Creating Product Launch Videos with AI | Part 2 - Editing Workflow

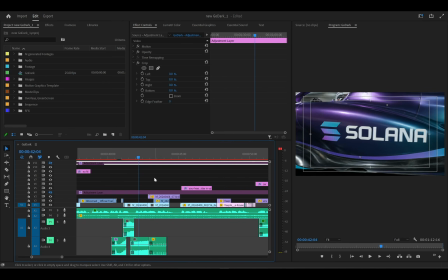So that's just it on composition and selecting good shots for it. So the moment you have all of these shots, individual shots that individually passes the messages that you want to be passed at that point in the script, you put them together in the sequence with the music.
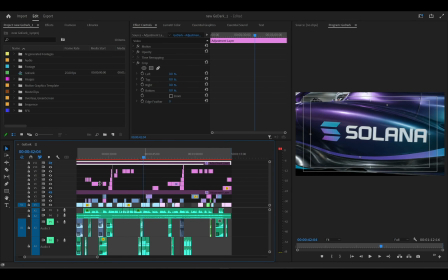We started with the music bed, the voiceover, selecting the shots, in match cuts, putting on fillers and all of that. Next thing is matching the shots, right? Making sure that they look similar, they look like from one source, right?
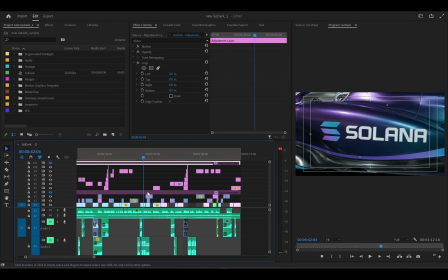And obviously, you generating some of these footages, they have different color palettes. Some videos might be too blue, some videos might be too red, some videos might be too green, and you might have, and a couple of shots. I used over 100 shots in this individual, or let's say over 50 individual shots in this.
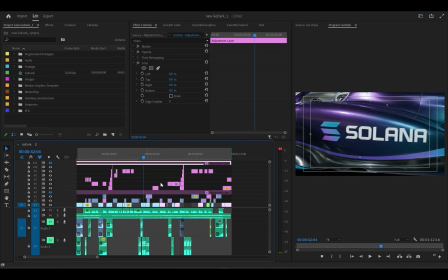So imagine having to color grade them, or having them to look the same. It's nearly impossible, right? Or very, very stressful. So what you would rather do is probably use probably use black and white all through. Some people prefer to just use black or desaturate it all through. They lose all the colors, so they all look black and white all through.
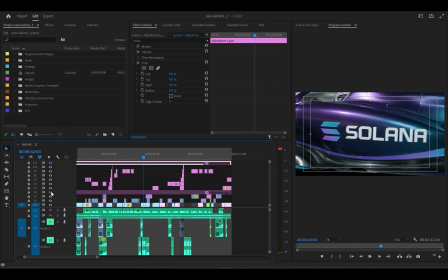But because of the vibe I wanted, I didn't want all of them to look all through black. So you can just desaturate it a bit and then use a filter. I don't think I okay. I think I let me enable it.
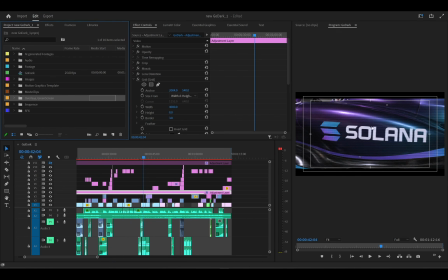Yeah, so I use a filter here, and these black bars are just for this is how cinematic videos are put. They always have these black bars. It's mostly movie trailers or movies themselves. They have this black bars. So you also want to try and add black bars to your footage to make it much more cinematic, right?
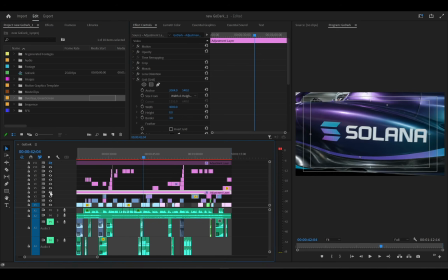And then this, you can see this line is not there without the line. So it's an overlay, right? I think the word is TVC something R overlay, CRT overlay. Yeah, you can search YouTube for an overlay and place it on your videos, but make sure it's not too obvious.
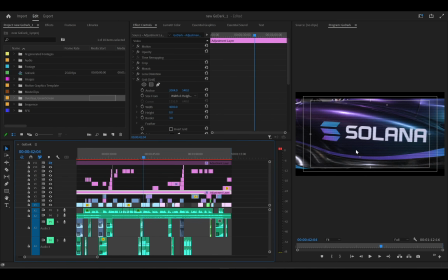Just dial it down a bit. But these are like CRT overlays. So search for YouTube for CRT overlays and then download, and then you can place over your videos. I made this myself, right? So you can also make them with Premiere Pro, but since all of us are not using Premiere Pro,
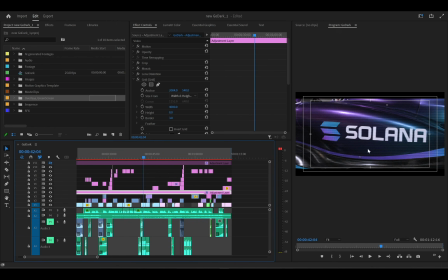so you can obviously download from YouTube and place it as an overlay on your videos to get this CRT effect. So it's not going to really going to change anything, but it's going to make sure that all the footages look similar because they are all having the filter overlay on it.
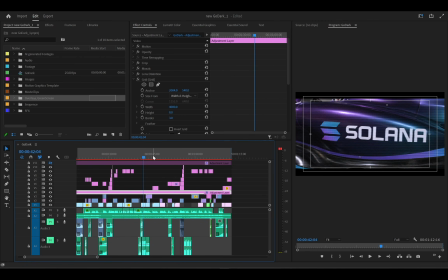And I desaturated the videos a bit, make sure that the colors are not too colorful, right? And make sure that they kind of look the same. So they're not all the same anyway, but having the effect over all the videos all through the sequence kind of made it like they all came from the same source, right?
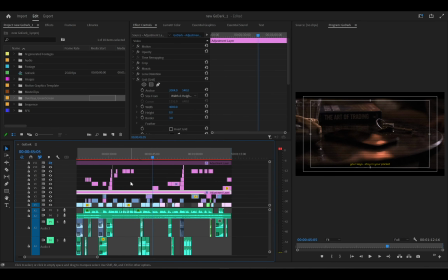And all of that. So these are just little things that you could do so I did that, and the whole video was okay. And I put all the footages together. They put this, you can see that this layer is where the CRT overlay is on top.
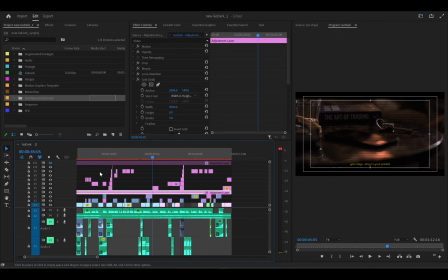I put them, then this is my texts, and images on top of it. So I don't want the text to be under the effect. I really want the footages to be under. So everything under this layer is my footages. We have my music bed, we have my voiceover, we have my shots, which are the AI shots and movie clips and footages I used,
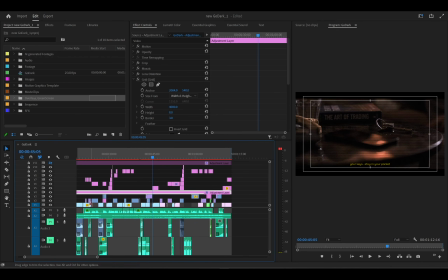and you have the CRT layer on top to make sure that all the footages have this line effect and the saturated effects to give it, a similar, not the same look, but I see they came from the same source. And then you have my text layers essentially, right? And don't forget the black bar so as well to make it look cinematic, right? So that's for that.
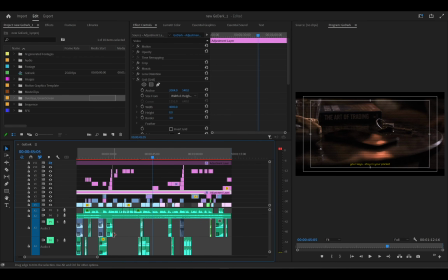For color, I didn't do much color grading per se, but I could call it color grading or match, color matching, right? And then the next step is sound effects, right? And so this part, if a lot of people are quite not too familiar with,
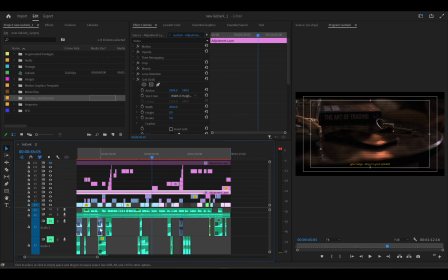I would say not quite unfamiliar with sound effects, basically, right?